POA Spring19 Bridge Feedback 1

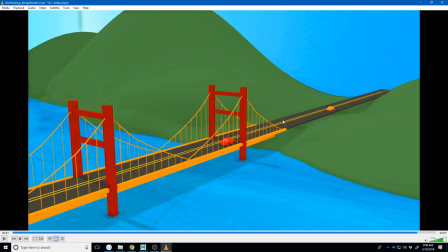You could put your scene inside of a giant sphere, but if you did that, it would render everything as black because it would see this as being inside of the shadows of that sphere. So there's some tricks you have to do to make that work. Couple of little things about the environment.
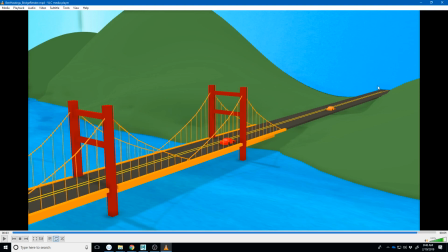I can see where it kind of cuts off there, so maybe extending that on past that. It's anything that sort of breaks the illusion that this is a real environment, right? That in even something that is cartoony, like if you think of the Lego Movie,
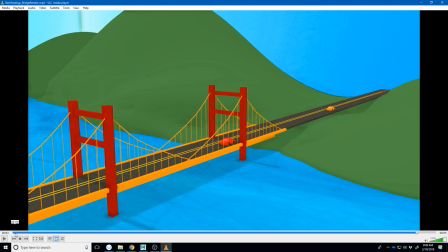it still continues the illusion that this is a real world, right? There's never a point where I'm like, oh, I can kind of see the man behind the curtains. I can see how they were making this, or I can see that this isn't all the world that I'm hearing this story from.
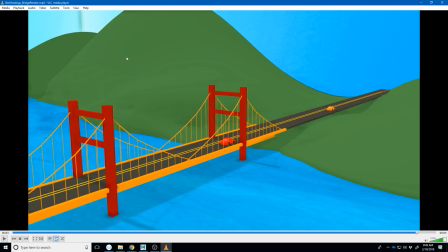And so I think anything that you can do with that would help. You got some nice variation in your colors here, and I think that that's coming some from the lighting. And I don't think you've necessarily done a whole lot in texturing on the mountains,
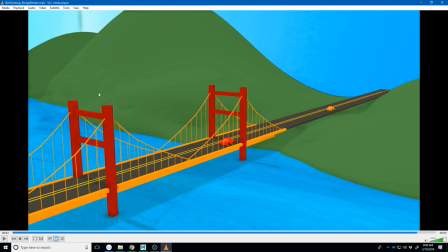but I think that this little change in color here is helping that. So let's watch the animation really quickly.
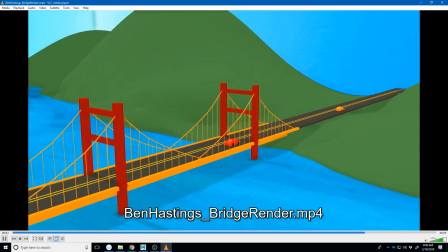So I think it's looking pretty good. A couple of things to watch out for.
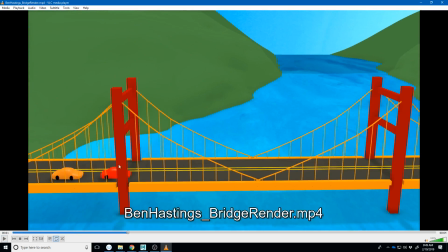You have your car speeds up to pass this car, and it's like an explosion of speed. It doesn't accelerate as much as it feels like something almost knocks it forward.
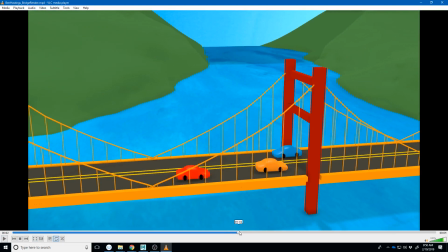Yours is doing okay on this arcing in. Like I like that. I think that's looking pretty good.
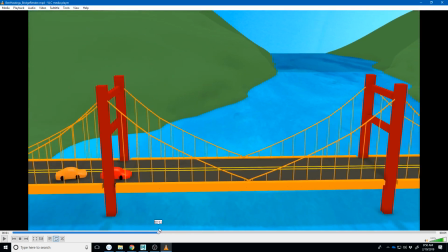But it's really how quick it goes from here to like that fast forward, right? And so maybe ease in just a little bit more on that motion right before it passes it.
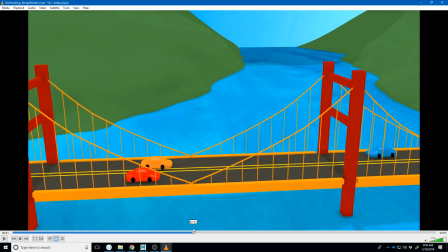You also don't have to like line it up to where it's driving. Oh no, yours is doing okay on that. The only other little thing I would say is maybe make your car and these
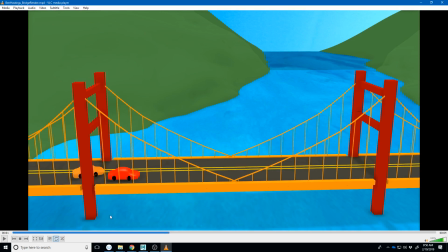bridge pieces slightly different color, just because there are times where,
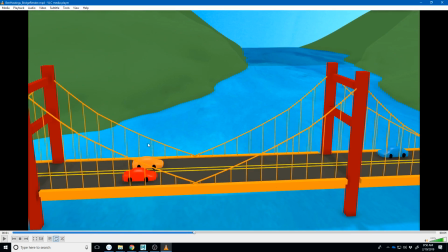like right here, like they're overlapping, and just being able to see the silhouette and the shape of that car would help make sure we're able to read it clearly. Kind of getting something similar with this car and the blue water. So just playing around with the color just a little bit might help.
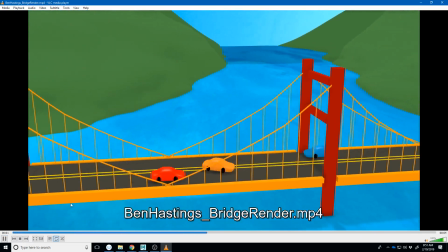So the last little thing I'll say is about the camera. You have some camera moves that feel like,
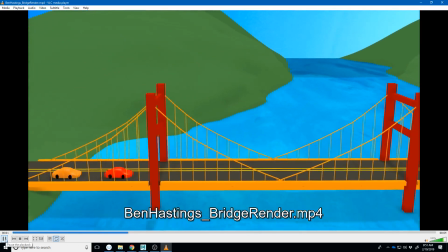I think that are, so when your camera moves, your entire scene moves, right?
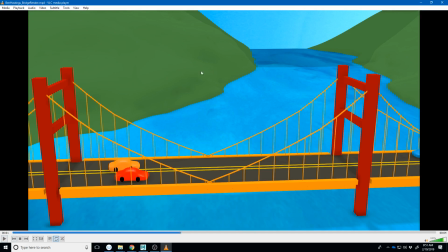Or like your entire scene changes from frame to frame. And what happens is it feels like you have a sharp camera move at the same point that this car starts moving forward.
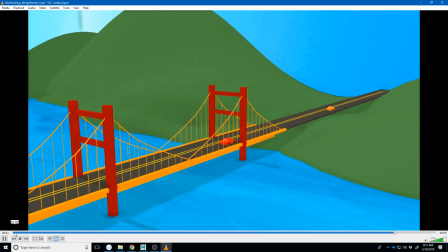And so it's causing a little bit of a hitch or something there. And so I would say maybe like,
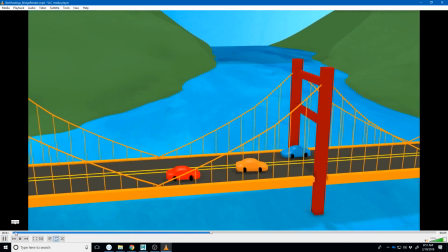and I may be just imagining it, but yeah, I guess maybe it's because the car is moving. But I think I would move the camera just a little less at the beginning,
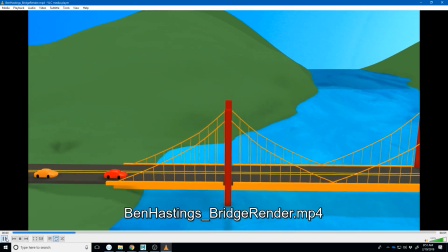and maybe not be zooming it in quite as much during that part of it.
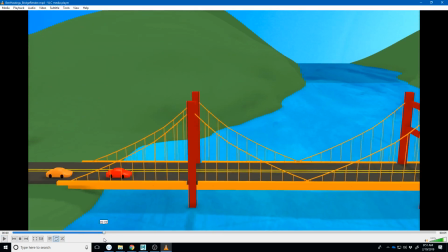Maybe start from sort of the zoomed in spot of like right here, and not be pushing in, because it feels like
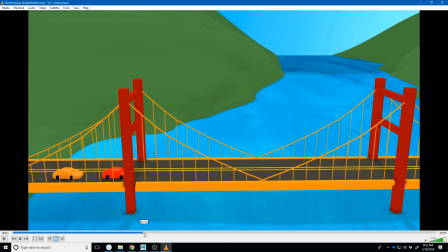I'm kind of, I think it's just a couple of different things
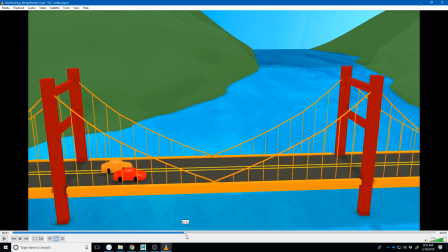happening at the same time that's making it feel like there's a little bit of a hitch in the camera right
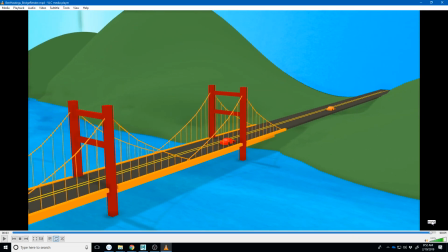there. But I kind of like this pan away to seeing how the car drives away.
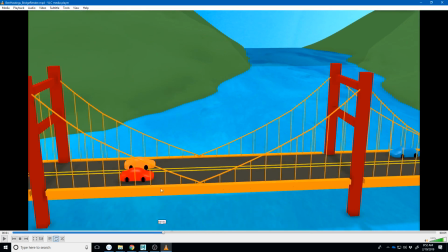It's really just like right through here that it feels like there's a little bit of too much of everything moving.
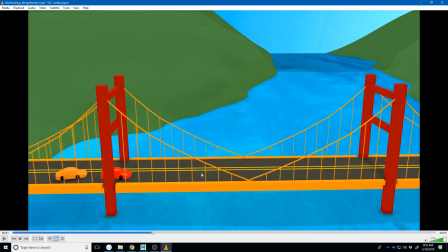So overall, great work. Again, keep up the hard work on this.
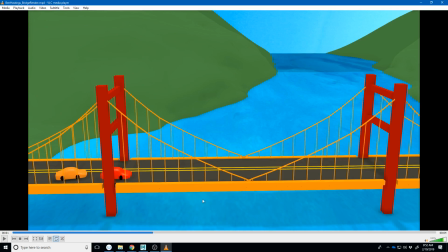Like again, for your first project, the first time you've ever opened Maya, this is looking great. For everybody, please feel free to submit revisions and using these notes to make it better.
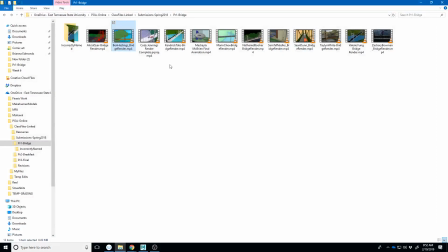So yeah, keep up the good work. Okay, Cody.
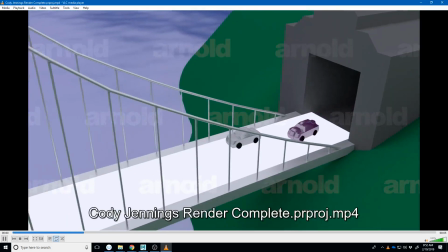Okay, let me watch it through a couple times.
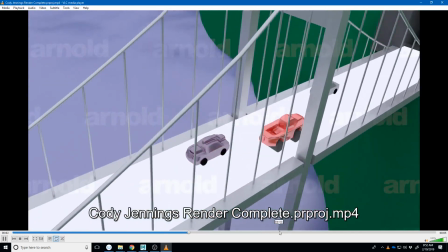So my first couple of notes are things that are working pretty well,
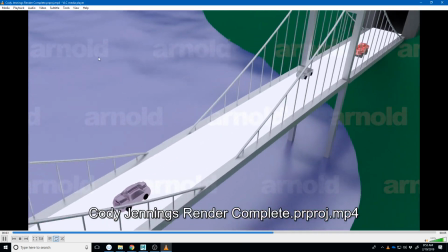which is I like how your water is kind of getting these ripples in there. Good job on that. Some interesting things.
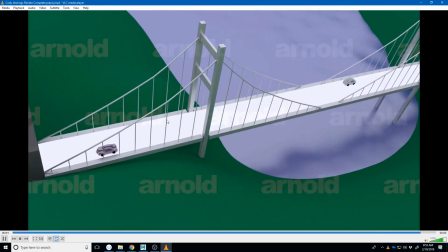I think you did some neat things with the models. Like you got this bridge as a way of not having to extend it out forever.
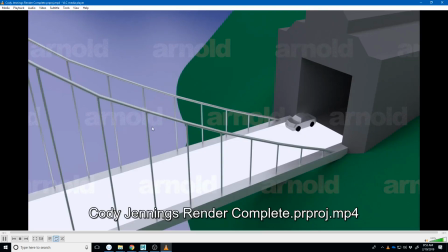You're like, oh, they came out of a bridge or out of a tunnel onto a bridge.
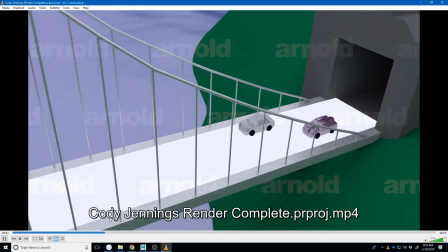And I think that some of your car models are actually looking pretty solid.
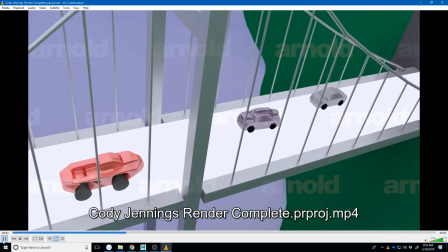Like this is interesting what you've done with this one to give it like some extra, Batmobile features. And I noticed you're trying to make the textures on the cars a little more metallic. So I think that's kind of cool. Like, it looks like you've definitely been, and the same with the bridge.
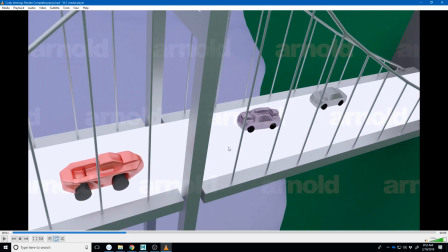You've definitely been playing with the materials, and that's cool. The roadway is glowing. And I think that means you've probably turned up your emission on it. And I think that makes it feel like some form of science fiction scene,
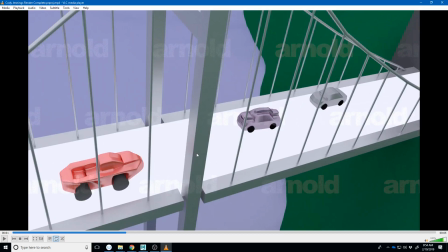but not a lot of the rest of the environment tells any of that story, right? So I think it's an issue of context. Like, is this supposed to be science fiction, or did you accidentally turn up emission to make it seem like the road is glowing?
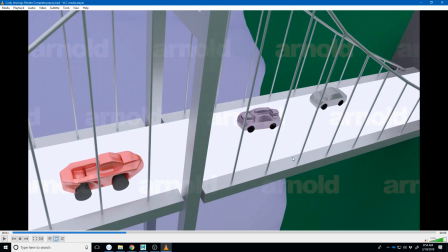And if it's the second one, then just turn the emission down so it's not like quite as white. But you can even see that it's casting light up onto this pillar and to the underside of the car. So it feels like they're driving on this like light road. And so if that's the case and you wanted that,
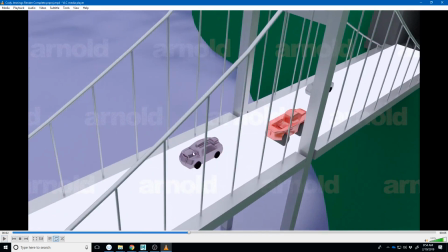I think it needs a little bit more other than just the car model to make this seem science fiction-y.
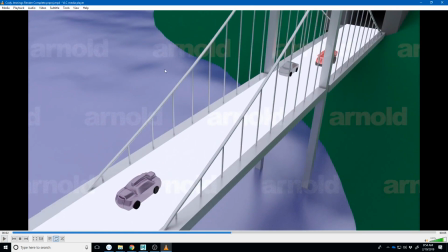Like maybe you got this water, you get this like terrain here, but like maybe you sort of angle it,
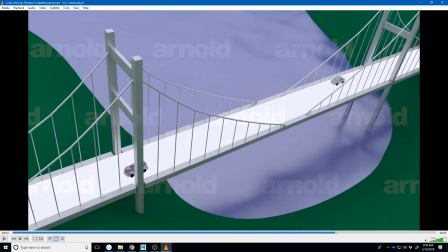and in the background we can see a bunch of like very science fiction-y looking skyscrapers, right? I think whatever it is like recognize that a single image can tell a story, and this story is a little bit
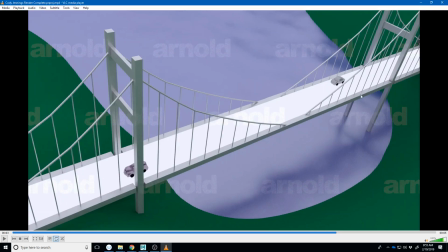conflicting, and that like it feels the road feels like science fiction or futuristic, whereas the rest of the environment feels like nature and traditional and like the opposite of technology, right? And so I think you need to be able to show that a little bit.
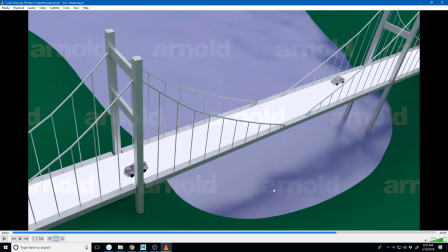I think you could also probably show it some in the lighting. Think of like if you look up like Blade Runner or some of those other, The Matrix, anything that is like a science fiction story. Like right now, most of your lighting feels very white and there's not a lot of color to it.
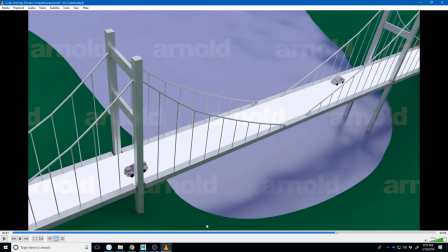And I think you could probably play with the color, maybe some blue lighting, maybe some blues with some red highlights or something to get a very noir look or futuristic look.
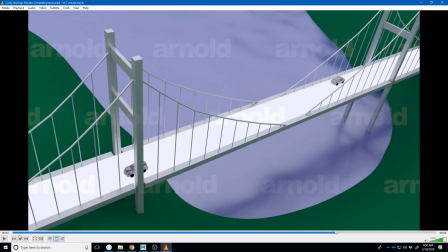So play around with those things. In terms of the animation, let's watch that really quick.
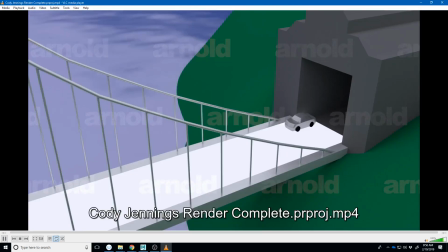So in both the camera and the car, it doesn't feel like you're breaking those tangents at the beginning. So if you watch this car and this car, it feels like they're stopped at the beginning and then they slowly start moving forward.
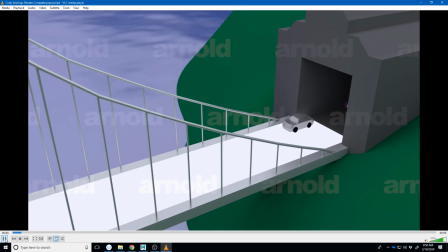So if you go back and watch some of the videos, you'll see where I talk about breaking those tangents. And it feels like that with this one particularly, it's moving kind of slow at first, and then it feels like it gets a rocket boost right here that blasts it forward.